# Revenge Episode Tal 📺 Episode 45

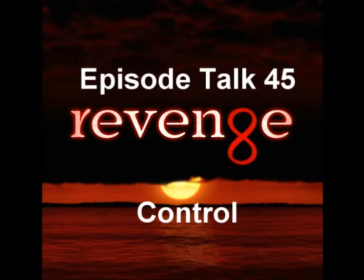I have not talked about Emily's monologue for some episodes, because we do not have them in every episode now. I think the last one was confession. Maybe they are running out of ideas.
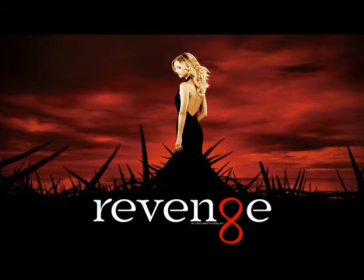Because as I said multiple times the monologues in season 2 were not that good to say the least,
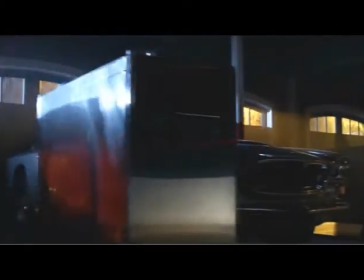so I was not that unhappy that they skipped some episodes. I think this one would have been better used as an opportunity to skip.
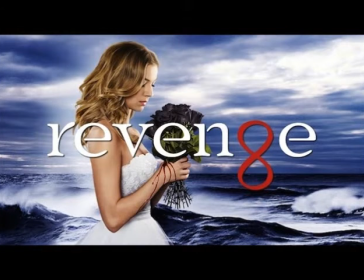We have some very good epilogues towards the beginning and the end of this season.
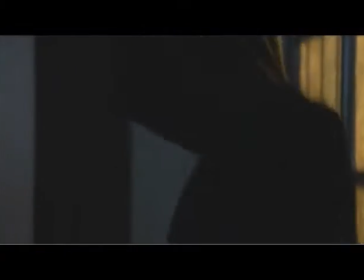But in the middle they get a little too on the nose. Like this one with Emily losing control over her allies.
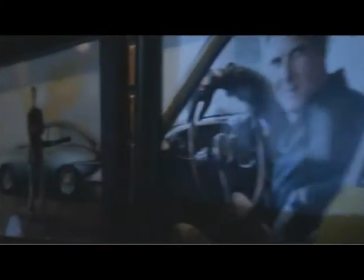But I liked Conrad's car collection and having pictures of him in front of every car in the garage.
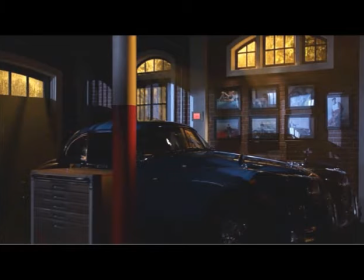Shows not only how proud he is of his cars but how big his ego is.
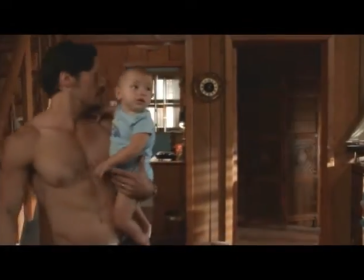And here comes the scene with shirtless Jack. I was speaking about the male meat market in Revenge.
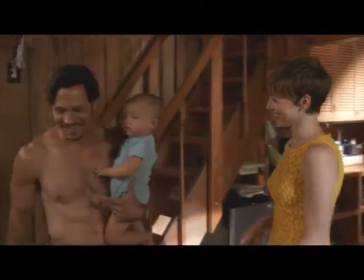And I must admit Nick Wexler looks as if he had prepared himself and his body very hard for these scenes.
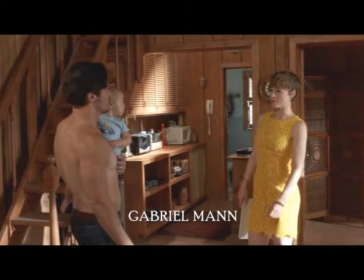I adore Margot's dress.
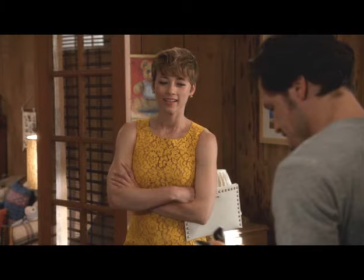The floral pattern and fresh color really makes her look like she is coming straight out of a fashion magazine.
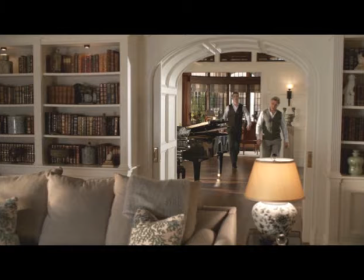About Aiden and Conrad. Funny I never noticed it but in this scene Aiden looks like Conrad's twin.
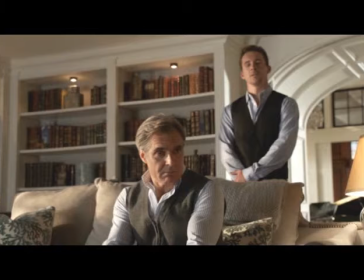They both are wearing nearly exactly the same outfit. Maybe this should hint to Aiden trying to fit in with the Graysons as Emily needs him as
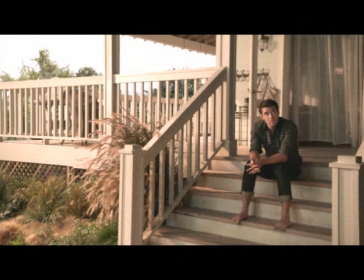source for information since Daniel moved in with her and no longer works for Grayson Global.
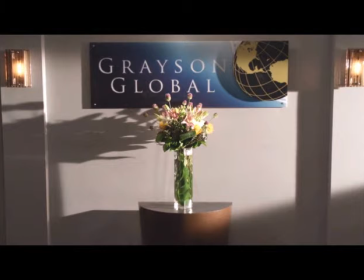By the way where did this big business go? It just disappeared.
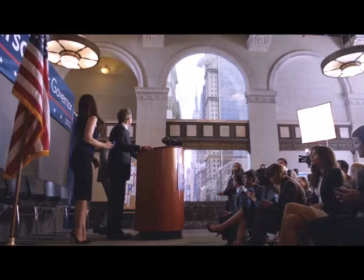I mean I know the building was blown away and our Avengers team took all the money away.
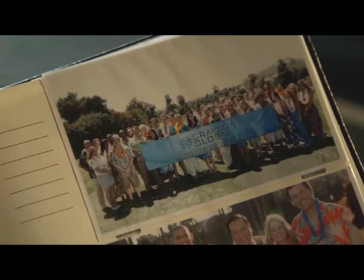But what became of all of Conrad's employees? Did they all lost their jobs from one moment to another?
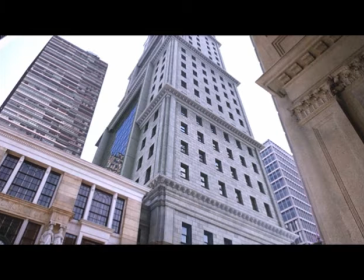Was the firm liquidated? They never told us anything about it.
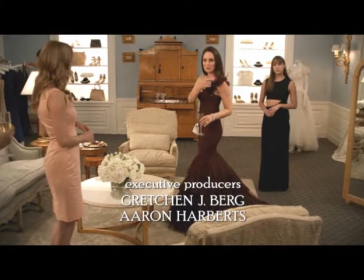About Emily Charlotte and Victoria dress shopping for the wedding.
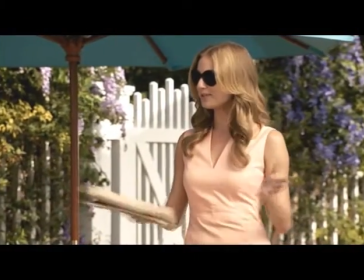It always bothered me that Emily has obviously a problem with Victoria touching her.
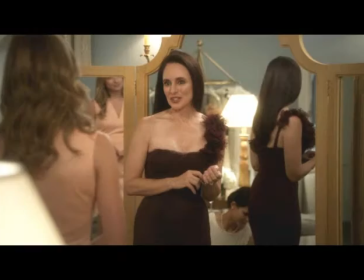In this scene she almost cannot stand it. Though maybe it is also due to the fact that she is totally nerved by her.
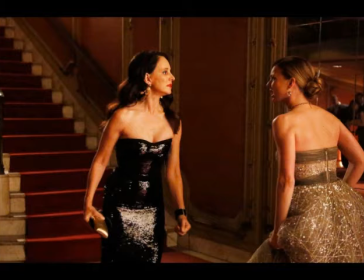But later in that episode with the opera event she totally freaks out when Victoria only tries to touch her.
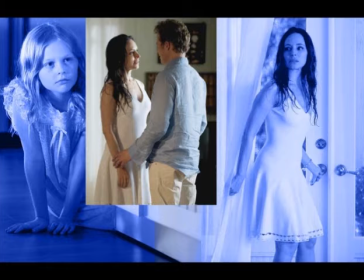Maybe this is something like a reminiscence to little Amanda who was reluctant to accept Victoria as part of her family.
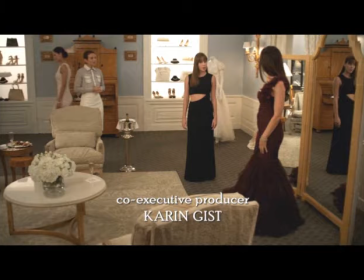About the dresses. I like that they make her wedding dress this big secret.
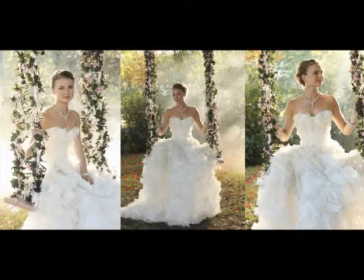And I love the episode with the photoshooting in which she is wearing different versions and we have to guess which one she actually choose.
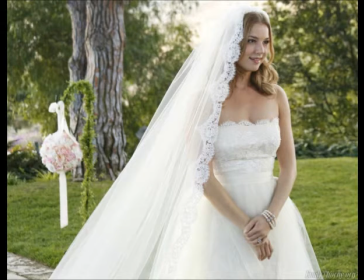Only to get to see that it was a totally different one in the end. Anyway I like the two dresses of Victoria and Charlotte.
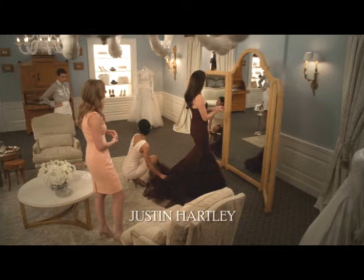Even though Victoria hates her dress. This mermaid look and the purple color suits her.
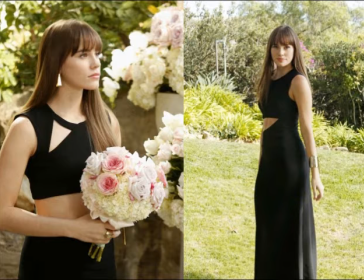And Charlotte looks so tall and grown up in that simple but elegant black dress.
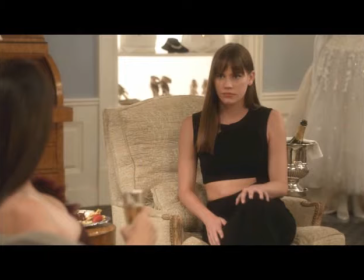Though black seems to be an odd choice for a wedding since you wear black to a funeral.
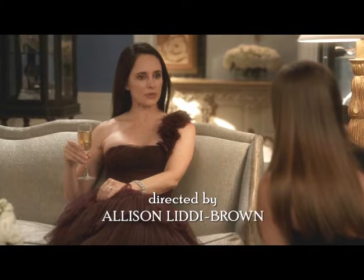Another thing, I really do not like the two plotting against Emily and Daniel in this case.
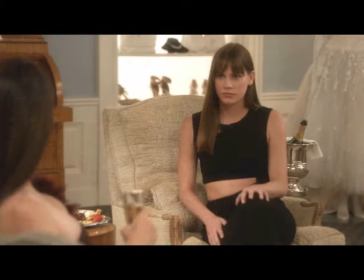They or at least Charlotte may only have good intentions.
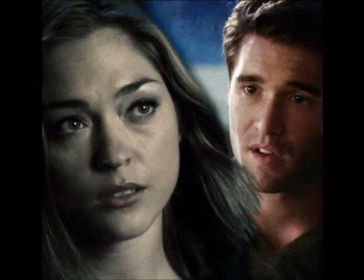But in the end it is Daniel's choice and the meddling and toying with his and Sarah's heart just made anyone unhappy in the end.
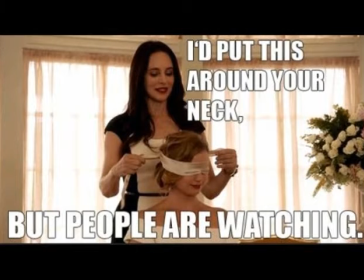I like the war between Emily and Victoria and seeing her desperate attempts to sabotage Emily's and Daniel's wedding was just pure fun.
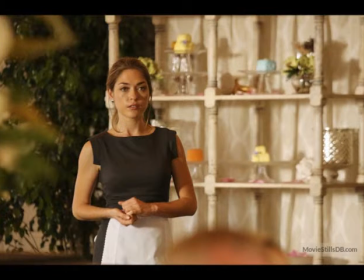But I always felt sorry for Sarah because she was contempt and not unhappy before she saw Daniel again.
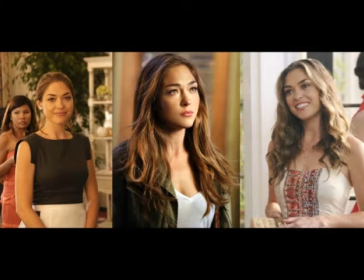Victoria and Charlotte just were toying with her and gave a damn about her happiness. She was just an end to the means of getting Daniel cancel the wedding with Emily.